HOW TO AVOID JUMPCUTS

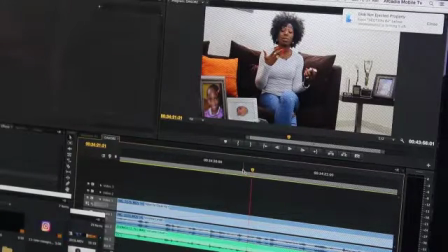0s
I want to show you how to avoid jump cuts. Jump cuts are not professional.
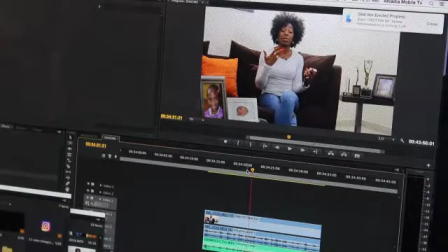7s
There are times that you may need to use them in case you want to do a sting or something. But if you're not doing a sting, you're doing an interview or a presentation like this, and then especially when it's just one camera, you are going to have jump cuts. When the person makes a mistake and then you want to take it, you want to
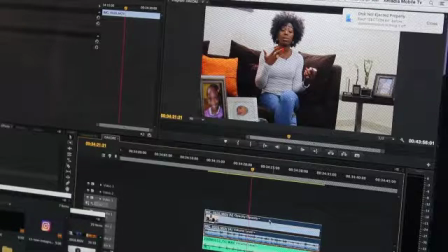25s
have a retake, and then you're using one camera. So how do you avoid jump cuts?
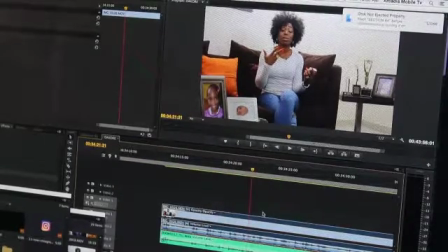30s
That's exactly what I want to show you. For instance, jump cut will happen in a situation like this where there's just one camera and this person is saying,
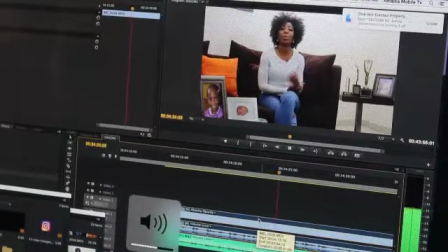39s
she's saying something.
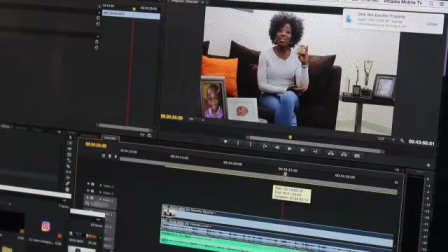42s
For instance, I want to cut out where she says all of that stuff.
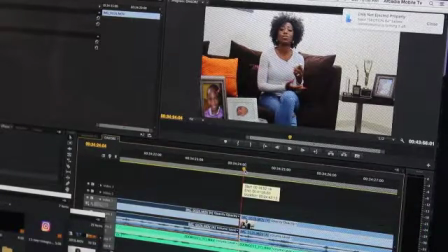49s
She stops and I want to cut out this part because I think the timing is too long or something.
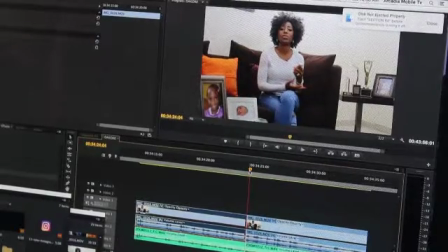54s
I just want to cut out some parts for a reason,
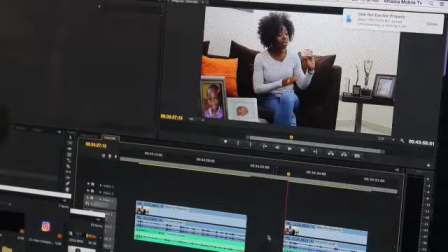56s
and then I cut out all of this part and then I join these other parts together, and then you see that jump cut?
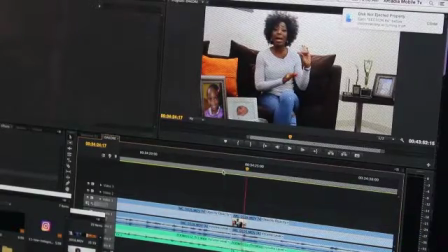64s
You see that? The transition from here to here is not smooth. You will notice that something is wrong. See? Something is wrong. That's the jump cut there. This is jump cut. It is wrong. This is very unprofessional.
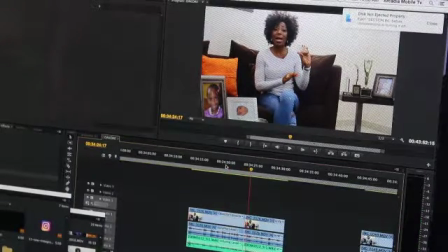80s
It should never happen. Now, how do you achieve or avoid jump cuts actually? How do you avoid jump cuts? You want to shoot something like this, and then your guest makes a mistake while she's doing the presentation, and instead of taking from the top again, how do you avoid jump cuts?
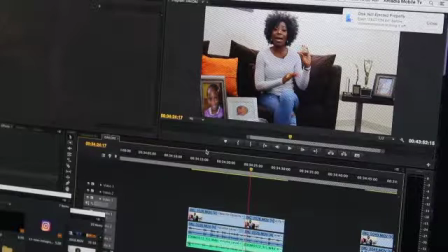99s
What you should usually do is that avoiding jump cuts is not done in post-production. It is done from production. While they were shooting this thing, what they were supposed to do once they discover that she makes a mistake,
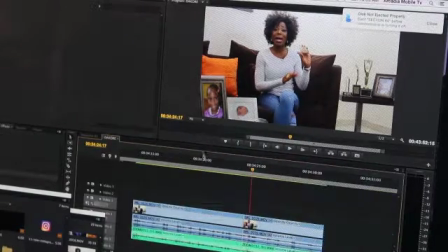112s
you change your frame and go inside.
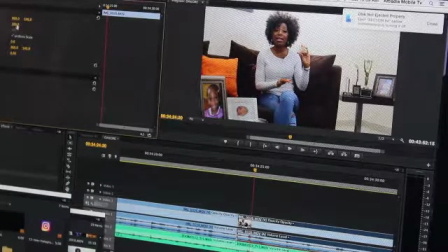117s
The cameraman has to change frame and do this. Change your frame.
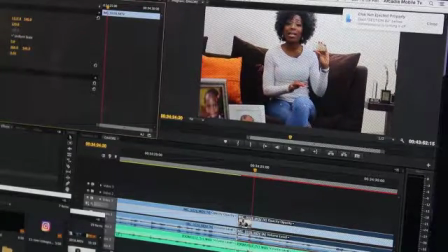123s
Change your frame. Like that. Now you have a different shot.
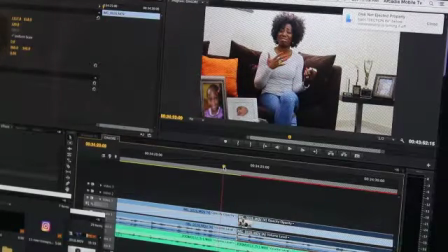128s
This is a different shot and this is a different shot. When she makes a mistake and you cut out the mistake, and then whatever she wants to do now, it will, see, it moves into a different shot. It looks like a smooth transition instead of having, look at that.
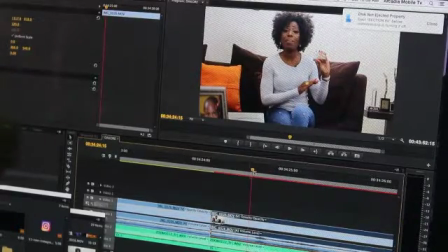144s
So I could cut that part that sounded somehow, I could cut it out and then do this,
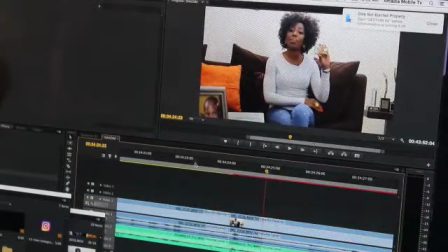151s
and it looks as if it's part of the production. See, the frame changes, and isn't that better?
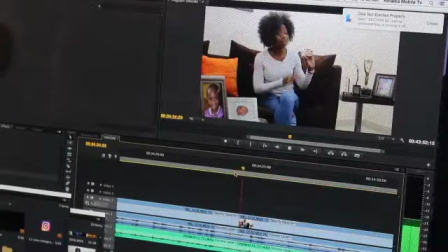162s
Isn't that better than having something like this? This looks like something is wrong.
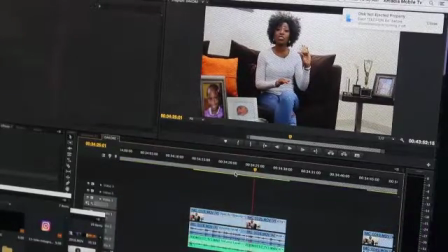168s
Now, if you want to avoid jump cut, that is what you do.
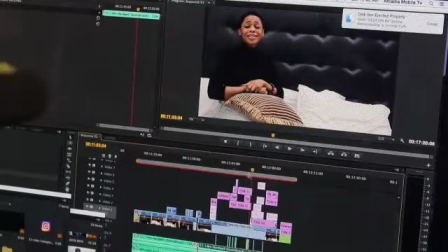171s
Now, ideally, if you have a 2-camera shoot like this, for instance, and then there are mistakes, you can always avoid the mistakes.
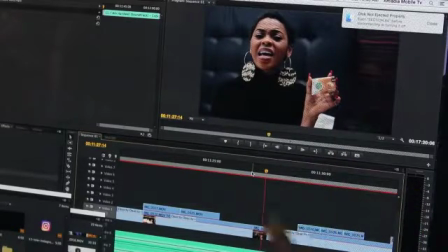179s
See, when she makes a mistake on one camera, you can go to the other one because you had the shots taken twice or several times.
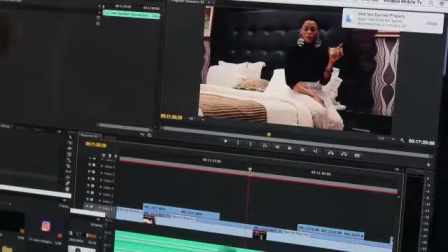187s
But when it's just this shot, one shot, if I want to take out this mistake, it might give me a bit of issues, and that's when you will see jump cuts. But if you're shooting with a 4K camera, for instance, then you will not have issues with stretching and then bringing this in.
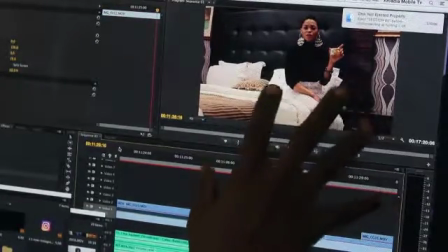205s
You want to change. You can have different frames from this particular shot.
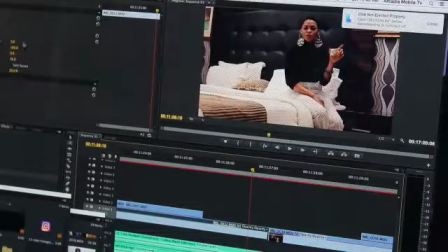210s
You can bring it in like this.
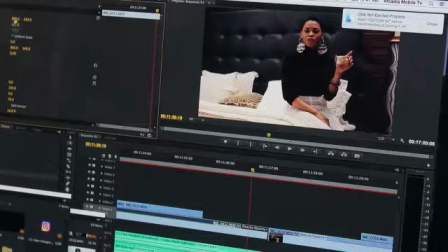216s
You can increase the scale. I can do a close-up of her, which means I can achieve different shots with that one singular shot.
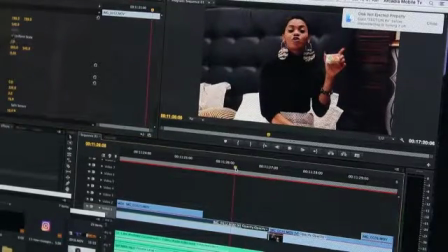225s
Do a close-up of her. But the thing with this is, because this is not a 4K shot, you would usually pixelate. You may not really see clearly, but this is different from, this isn't how we should look at this shot.
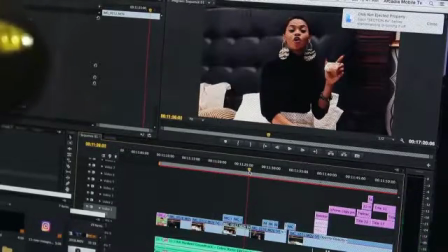236s
This is the shot that we have made this. See? Do you understand? Now, editors and camera guys should be able to work hand in hand.